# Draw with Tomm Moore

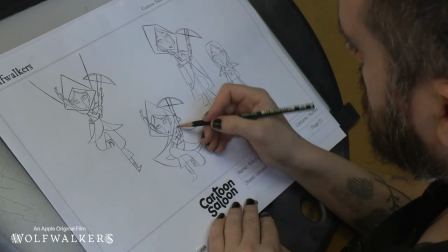(30:26)
Right on the nose. so she's here she's really proud of herself here she's just after landing here she's jumping down and here she's hiding
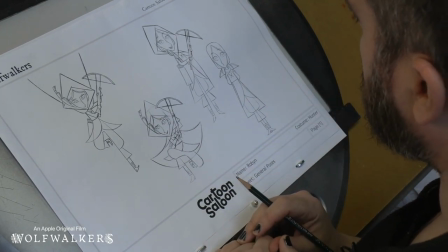(30:35)
the crossbow behind her back because dad has just come in so lots of different
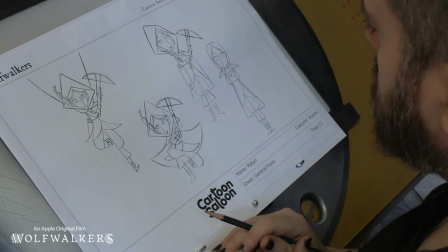(30:40)
expressions I kind of like this one because she looks proud and she has a nice line of action that we can see that she's proud and it's a good way to think about all the little shapes that she's made out of so let's let's try and draw this Robin okay
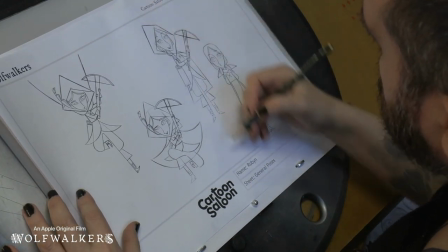(30:54)
maybe maybe I'll drawer being really proud like this but I might give her closed eyes yeah I
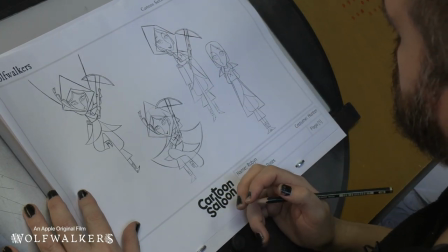(31:03)
think I might close her eyes like she's doing a big smile yeah maybe that would be
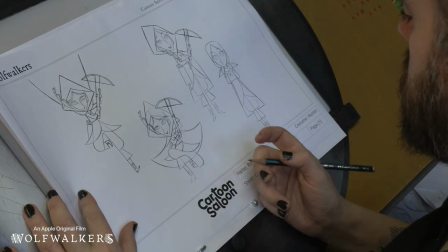(31:07)
easy and that might be a nice way to show that she's really proud of what she's done
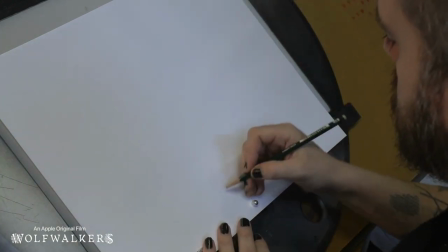(31:12)
okay so here's the ground she just landed on
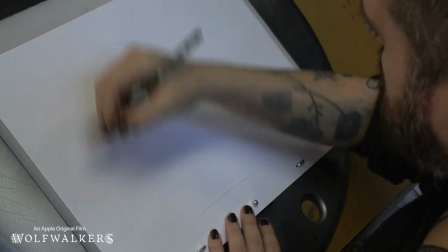(31:16)
here's her line of action she's really proud I'm gonna make
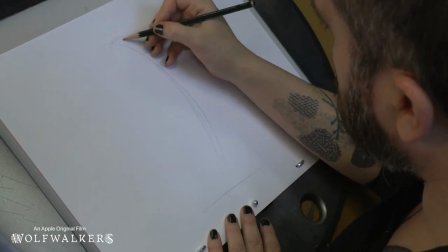(31:22)
her even more proud than she was in the model sheet it's
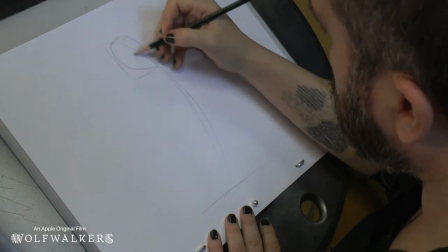(31:28)
her face yeah there's her face she's
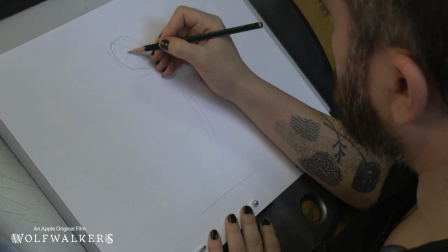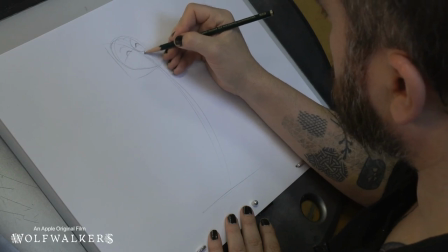(31:38)
so proud really
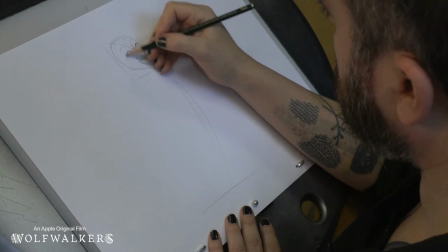(31:43)
proud of herself in
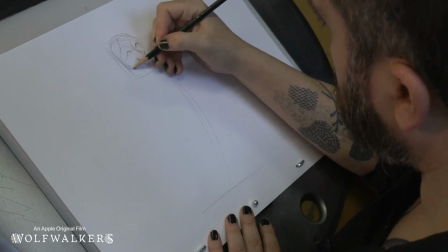(31:49)
the center yeah
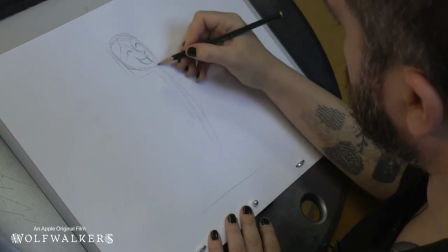(31:54)
I can see her there I can imagine the jelly bean of her body with her chest poking
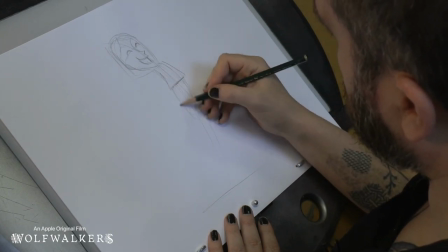(32:00)
out yeah I can see that maybe her legs would be also like this
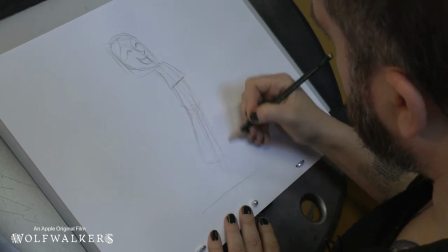(32:05)
proud yeah she's really proud there's her trouser
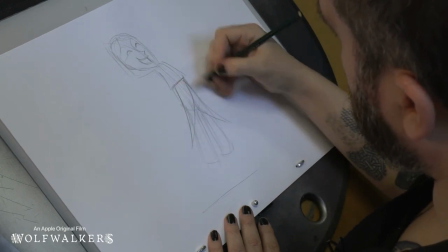(32:11)
legs then there's the little bottom part of her coat she's
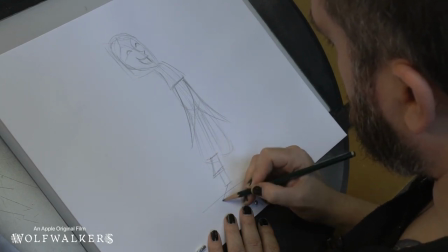(32:19)
really proud you
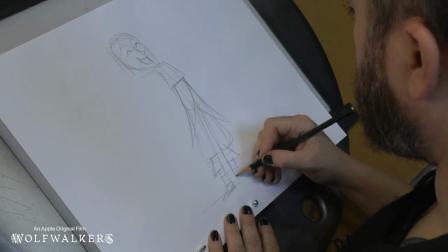(32:24)
just draw really sketchy and rough and that way you can find the drawing the best thing is not to be too tight and be really loose at the start and get lots
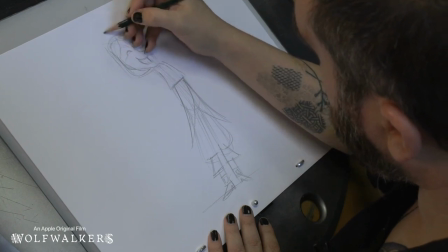(32:33)
of movement into it into your drawing lots of curves and all the shapes and then you go back and even with
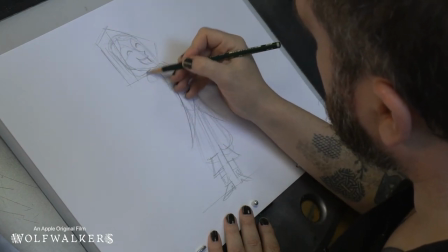(32:42)
an angular character like Robin it's no problem you need some curves to get the feeling and then you can go back and put all the angles in later now the only part
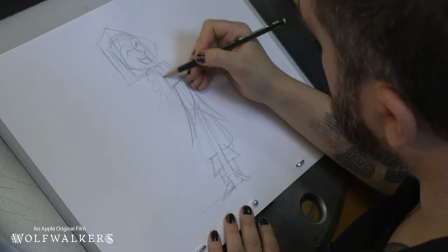(32:51)
I didn't think about yet was her arms so she's holding a crossbow so we need to draw this arm here we
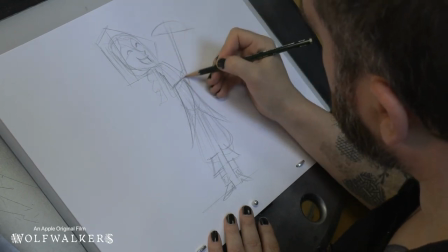(33:00)
draw a crossbow here that's the hand there and then we have this hand holding the crossbow yeah i think that's going to work pretty good and
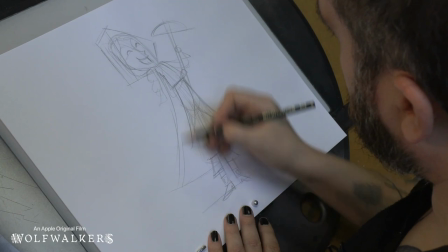(33:12)
her cape is kind of following the curve of her so
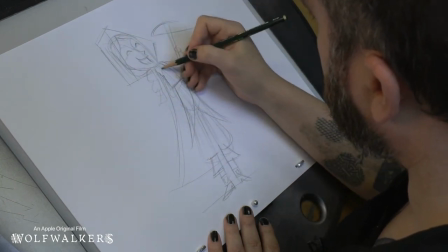(33:16)
even though she's an angular character we have a good few curves in here
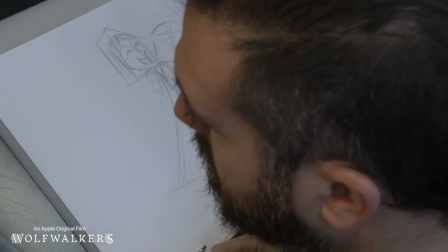(33:23)
it shows her movement i'm sure she's happy we don't really
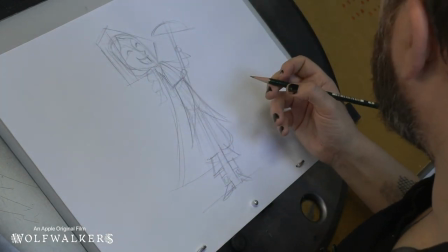(33:28)
get curves in some characters like if you think about the shoulders They don't really curve.
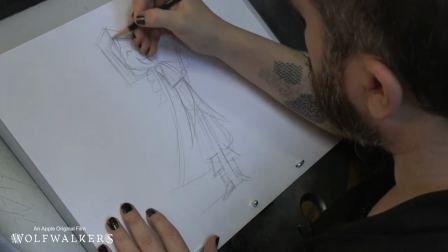(33:33)
They're always like kind of like robots or something They're so uptight, but Robin is angular,
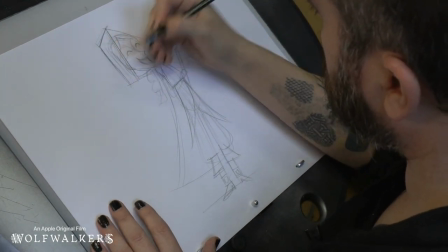(33:37)
but she still has a lot of life in her So we have to find those curves
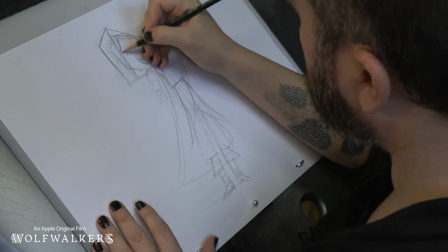(33:46)
Her hood. And don't forget
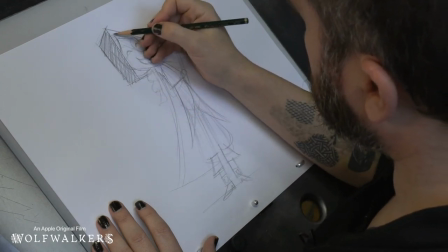(33:50)
This is in front And I'm just going to color it in to remember what's in front and what's behind Remember
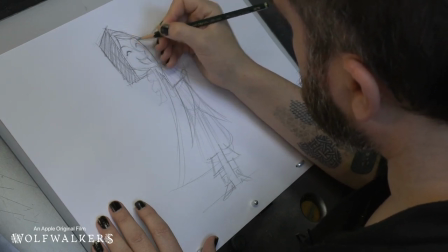(34:01)
that she has eyelashes
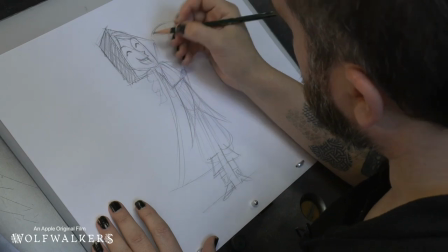(34:04)
She's very happy She's kind of got teeth that stick out a little bit at the front, she's
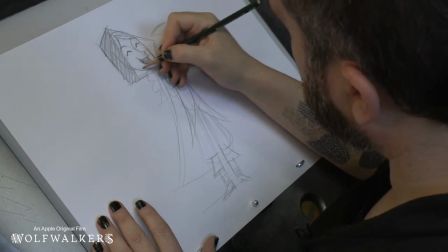(34:15)
really happy. There's one back,
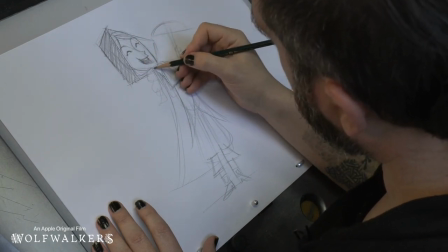(34:21)
her neck is here, maybe I put her, maybe I need to remember that her shoulder is probably here.
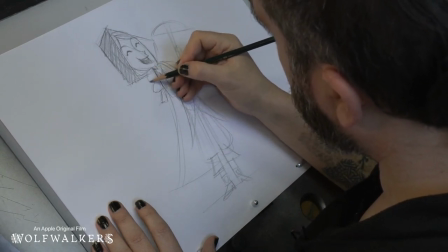(34:27)
There's her hair, her